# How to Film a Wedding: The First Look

Hi, I'm Travis Monroe of Monroe Film and Photo. And in this video, we're going to chat about how to film the first look.
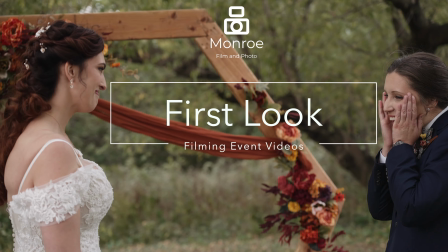Now, the first look, of course, is a really vital part of the wedding day, but it also is really fast.
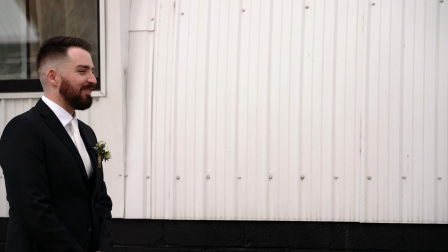You really don't have an opportunity to redo it to get that authentic feel. So it's really important that you get some of these key setups as well as communicating with your photographers what is going on. The first thing that you want to do is you want to make sure that you get one of our lav mics over on the groom. Now, the brides, we don't worry about so much miking. It's mainly the groom, and they're going to be close enough that it's going to work out okay. And this also works for miking dads and anyone else. You want to make sure that you get a mic at least on somebody during that first look.
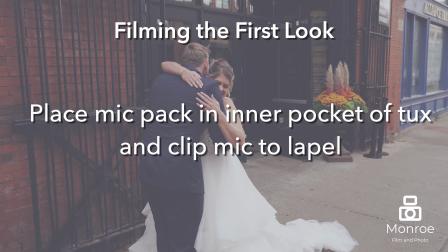So if you can get a lavalier mic on them, just place it up on the corner of their tux. It doesn't really matter about hiding the mic in this scenario. We're not as concerned about it because of how quickly it happens. We just want to be able to quickly get in, pull it on, pull it off.
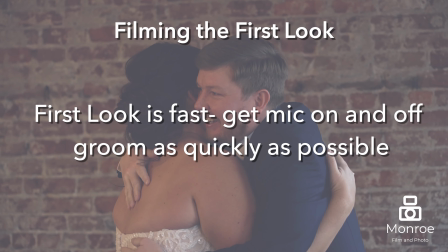And 99% of photographers, it's not a big deal.
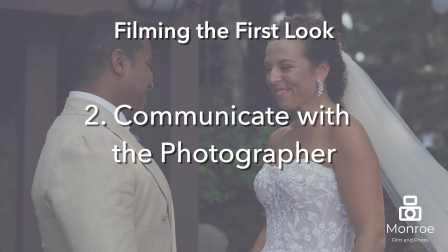Speaking with the photographers, as I mentioned earlier, you want to make sure to communicate with them to make sure that you're not going to get in each other's shots. It's really important during this moment that you let the photographer kind of take control a little bit, but at the same time be firm in what you're wanting as well. Most photographers are going to be shooting with zoom lenses with this, so it's going to be pretty easy to work around each other, but you may occasionally have those photographers that only work with primes and want to work really close to the couples. And in that case, you just really need to communicate about what you're looking for and the expectations, and just do your best working around that.
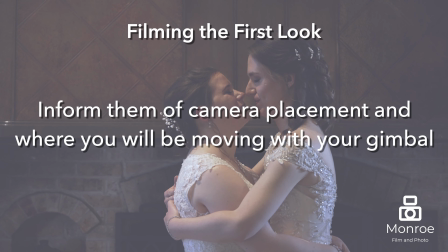Make sure that you're telling them where your camera is going to be placed and where you're going to be positioned at and what you're looking for.
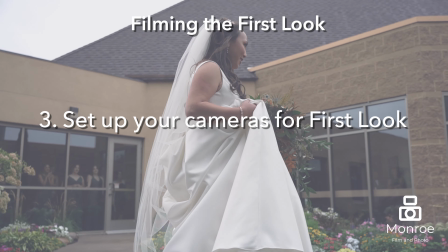Now, in terms of where our camera placement is going to be, first we want to set up a wide shot.
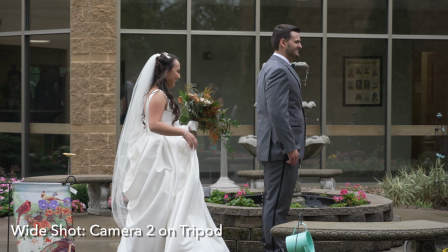Typically, we're going to have the groom over on one side, whether it's the left or the right, so that we see a full body, so that when they turn around to see their lovely bride,
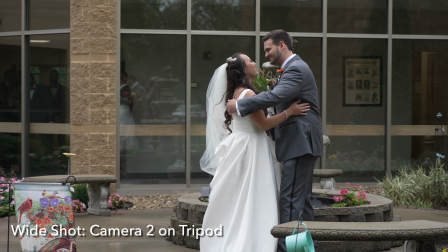we not only can see the bride in the framing, but we also see them and we can see their reaction. This is kind of our go-to shot if things kind of fall apart, because the other shot that we're going to have is going to be our gimbal shot,
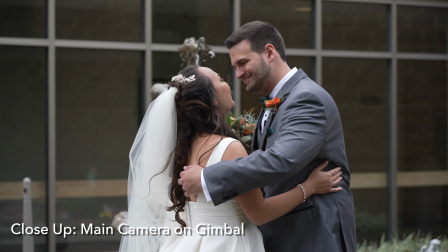getting a nice tight shot of the groom when he has his reaction. So that's where if he does some sort of funny movement or he doesn't turn the way that you were expecting, at least on the wide shot, then we have it established and we can use that reaction, versus with on the tight shot, we're taking a little bit more of a risky shot with this.
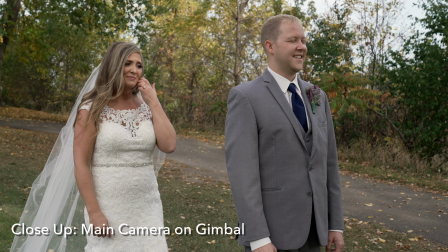With the tight shot, you are gonna have it on your gimbal and you're gonna try getting roughly a headshot to down to the lower chest area of the groom.
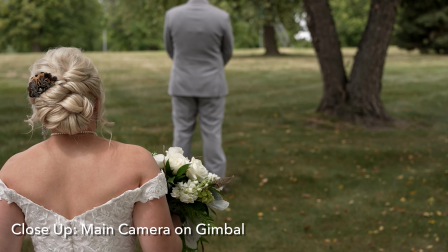Sometimes what we'll do when the bride is coming in is we'll get a reaction from her and kind of her walking up an approach shot,
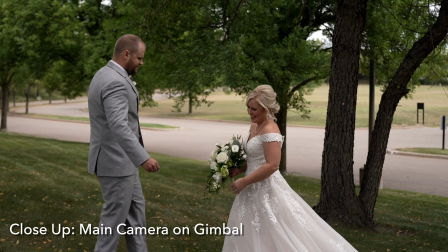but we want to try keeping things moving as smoothly as possible too. So you want to be able to get a few shots, but then at the same time, get in position, be focused on the groom.
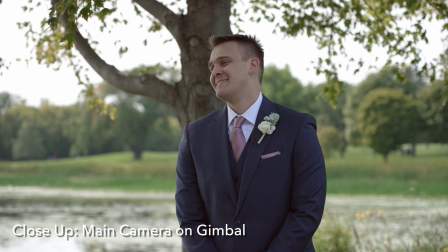We don't need to worry so much about the bride because that's where the wide shot's going to come in. And really it's about the groom's reaction more than the bride's reaction.
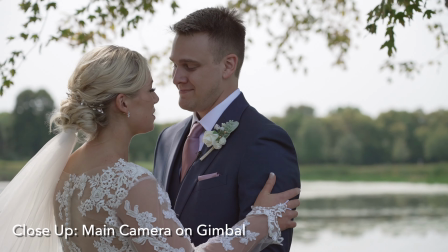The groom, he's going to be more surprised because he's turning around. He's seeing her for the first time.
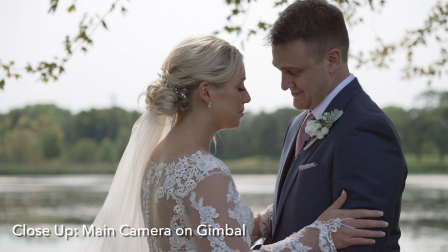Once they have that first initial reaction, then on your gimbal, you need to bring it out to about a medium wide shot.
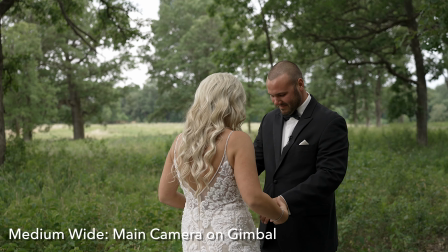So a little bit tighter than what we have on the wide shot, but then that's when we want to capture both of them and what's going on, what conversation they're having.
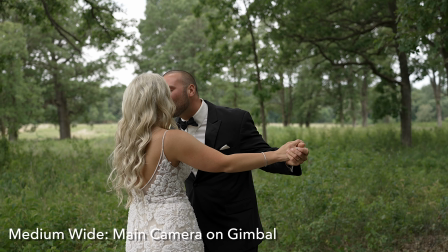We want to keep both in frame so we can kind of see that. And then this is where, you know, kind of go with the ebb and flow.
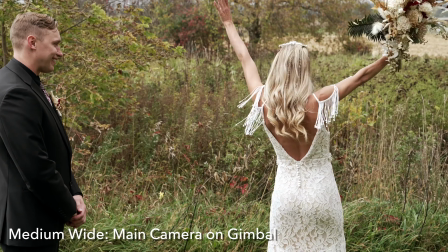If they start twirling each other and doing different things like that, then that's where you take your creative choice on what you're going to focus on,
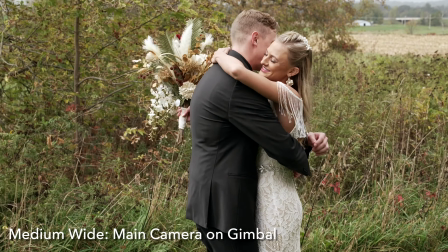and hopefully everything's still happening okay in the wide shot.
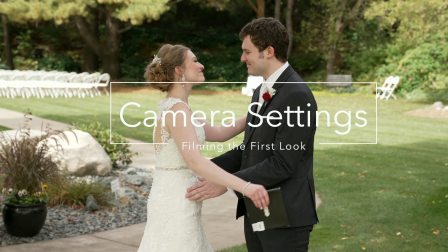Finally, let's briefly talk about camera settings.
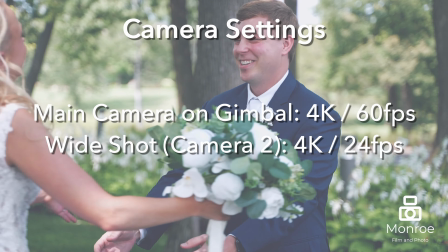For your camera settings, what you're going to want to do is you're going to have your wide shot set at your 4K 24 frames a second, and your gimbal shot should be your main camera,
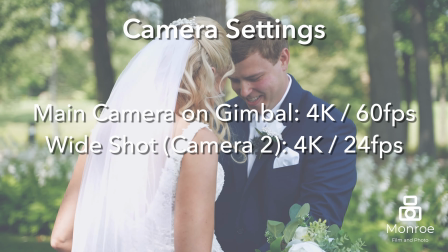which is going to be set to 60 frames a second.
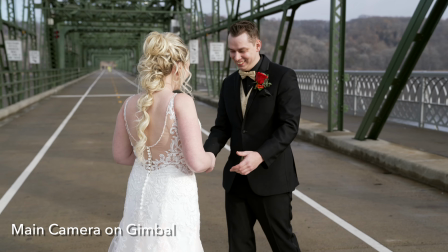So we can slow down and get that really good reaction of the groom when they turn around, but then also we're still just getting some nice cinematic shots with our wide shot.
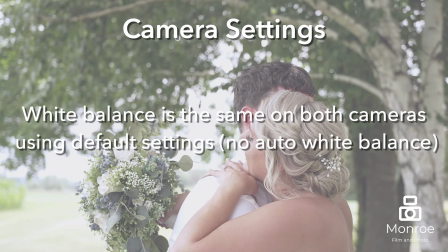As far as other settings, you never shoot with auto white balance.
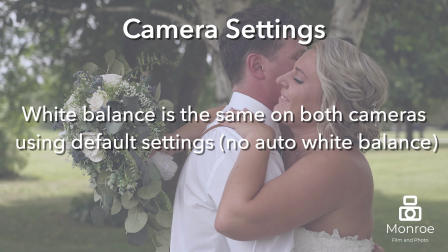You're going to balance your shots on both and make sure that both cameras are matching based off of what you're getting for daylight and everything.